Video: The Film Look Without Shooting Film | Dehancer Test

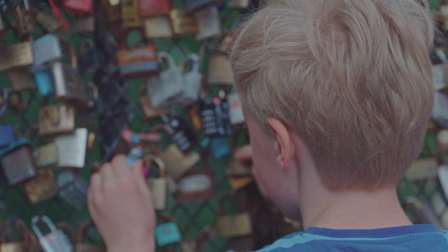6s So there we were beneath the burning sky. Both had a reason to live, but so much more to die.
When I think back to my trip to Scotland, I didn't just want to capture the sights. I wanted to capture the feeling.
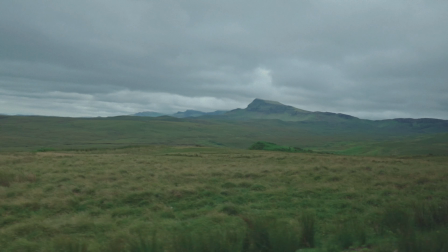22s
The way that the mist hangs over the highlands, the cobblestone streets of Edinburgh, and the vast rugged beauty of the Isle of Skye.
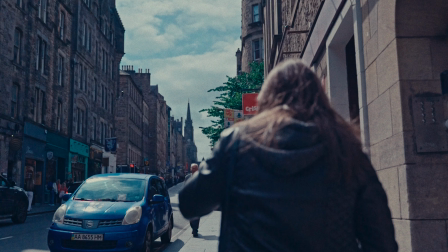29s
I actually bought my Lumix S5IIX and a brand new 24-70 lens that I purchased specifically for this trip.
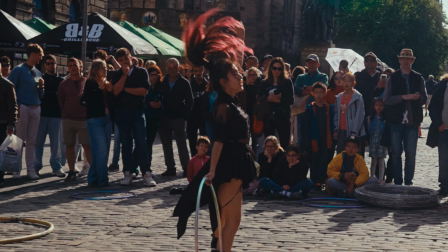36s
I knew I was going in to see some of the most cinematic landscapes in the world, and I just wanted to do them justice.
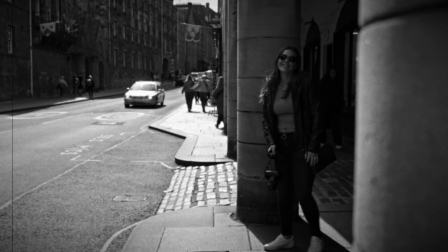That being said, we all know that gear would only take you but so far when it really comes down to capturing the actual feeling of the location you're actually at. This is where Dehancer actually comes in. It's a plugin that gives you basically film emulations that I've been using for about 30 days. I thought Scotland is actually the perfect place to try it out because it is an old and vintage location. And I think when Dehancer actually reached out and said, hey, do you want to try this stuff out? I said, absolutely, because I knew in the back of my mind that Scotland was the perfect place for it.
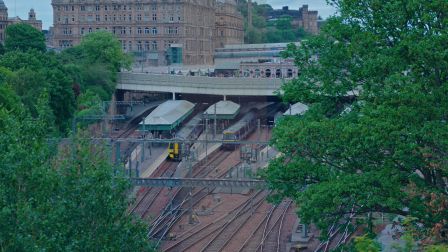84s
So this is Edinburgh straight out of camera. It's clean, it's sharp, it's digital.
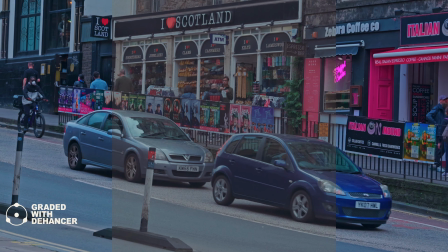90s
You know, I'm not gonna lie, it actually looks really good.
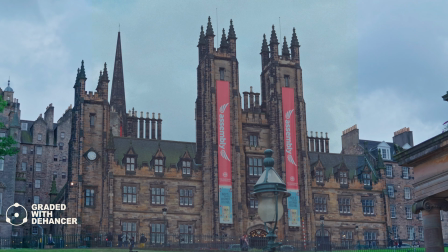92s
But once you add the Dehancer effects, it actually gives it kind of like a warm tone with halation and the light textures, just makes it feel a little bit more alive.
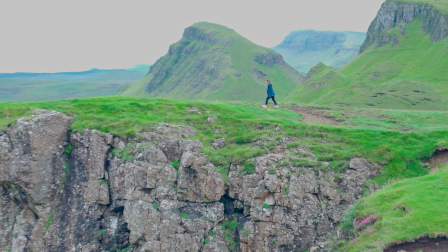101s
At the same time, if you look at the Isle of Skye, what my camera actually captured was beautiful, but it really wasn't telling the whole story.
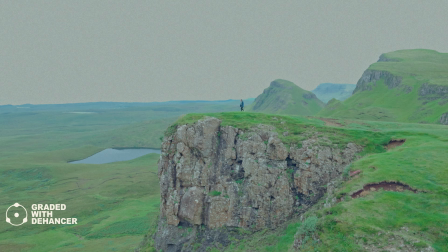110s
With Dehancer, I was able to kind of put a mood to the scene, which you can't really get right out of camera.
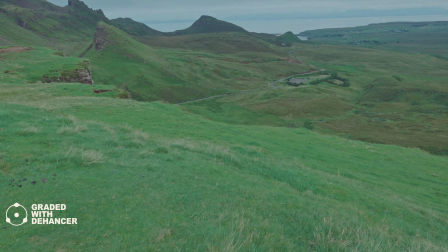115s
And if you try it with DaVinci Resolve, or if you try it with other editors, it's just hard to get the effect.
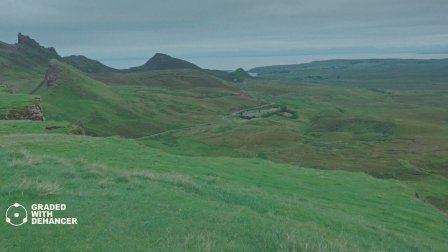121s
This is more of a shortcut to be able to do that, which I absolutely love and appreciate.
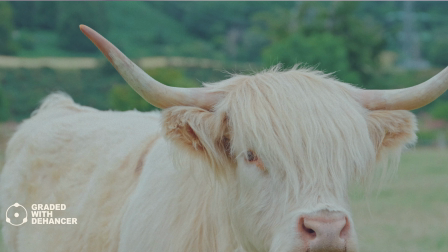127s
We spent days exploring Edinburgh and Inverness and out to the Isle of Skye, which was awesome.
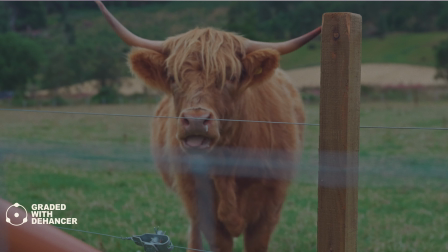133s
And each stop, each location actually had a different feeling about it.
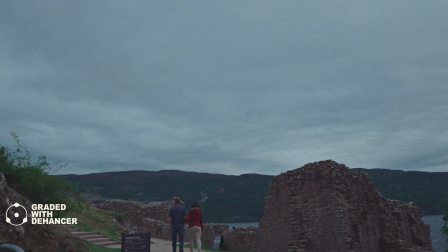138s
So I'm here just kind of experimenting with different types of film stocks in order to kind of set different moods.
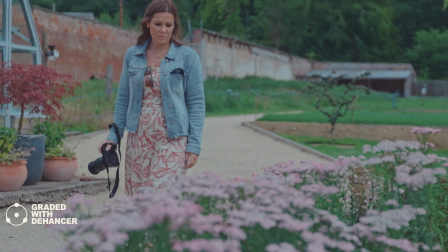144s
You let me know what you think.
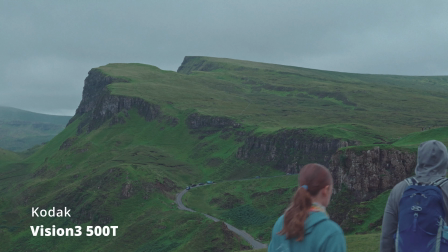148s
For the highlights, I learned that the Kodak film look is actually really rich for the greens and soft on the highlights.
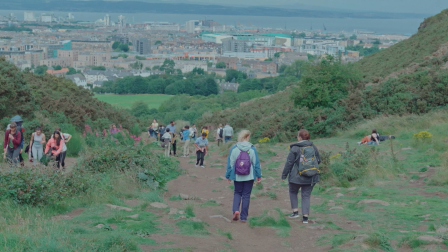154s
In the grain, it really does match the ruggedness of Edinburgh.
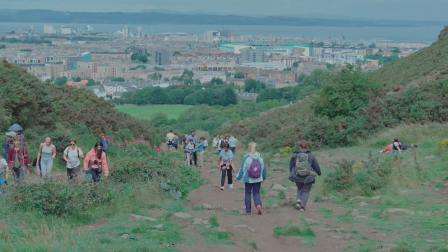158s
It matches the ruggedness of the actual mountains, which is actually pretty cool.
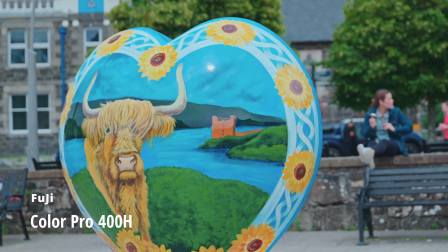164s
So if you actually look at the Fuji profiles, they actually make it look a little bit more cooler.
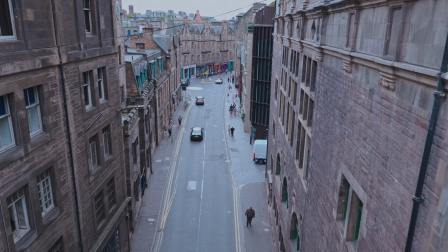169s
So it gives it that cleaner city feel. So when you look at these from Edinburgh, I use the Fuji profiles and I think it's actually pretty cool.
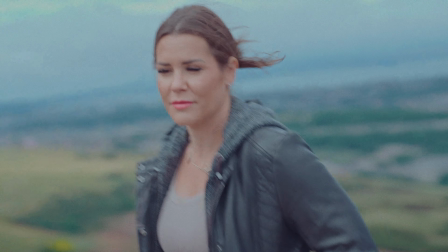177s
And the difference between the Kodak and the Fuji are big.
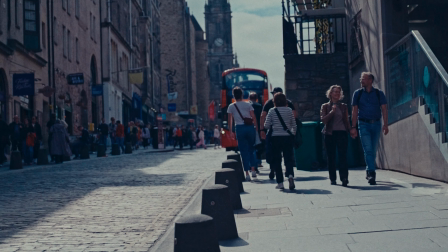182s
So it's not like you're just putting an effect on your film and not really getting anything different from film stock to film stock.
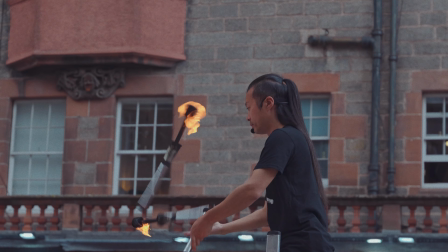189s
It actually does really mimic what film stock actually looks like.
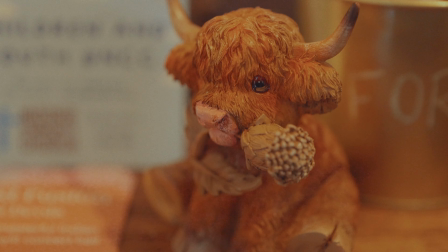193s
What I was most surprised with is what it actually did with the colors, and Dehancer added,
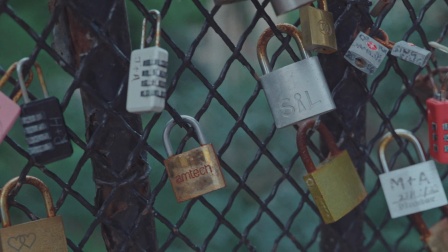201s
a lot of atmosphere, if you ask me.
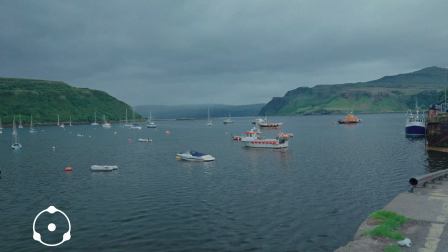204s
That the imperfection actually makes it look less digital, which gives it that cinematic feel that people are actually looking for. I hate to say it, but it's true. So now Dehancer isn't really perfect. At the end of the day, it does have a large learning curve. I wouldn't say large, but it does have a learning curve. I mean, you could get something out of it pretty quickly if you really wanted to. If you wanted to just stick to one of their presets and not touch it, it will give you the effect right away. And you could actually, what I did with something like that, I actually added it at the end of my my node tree and just added it as an effect at the very end. But I did my conversions and everything ahead of time. I did my white balance and everything ahead of the tree. And at the very end, I just threw the effect to see what it would look like. And it actually looks pretty cool and a pretty easy way to work.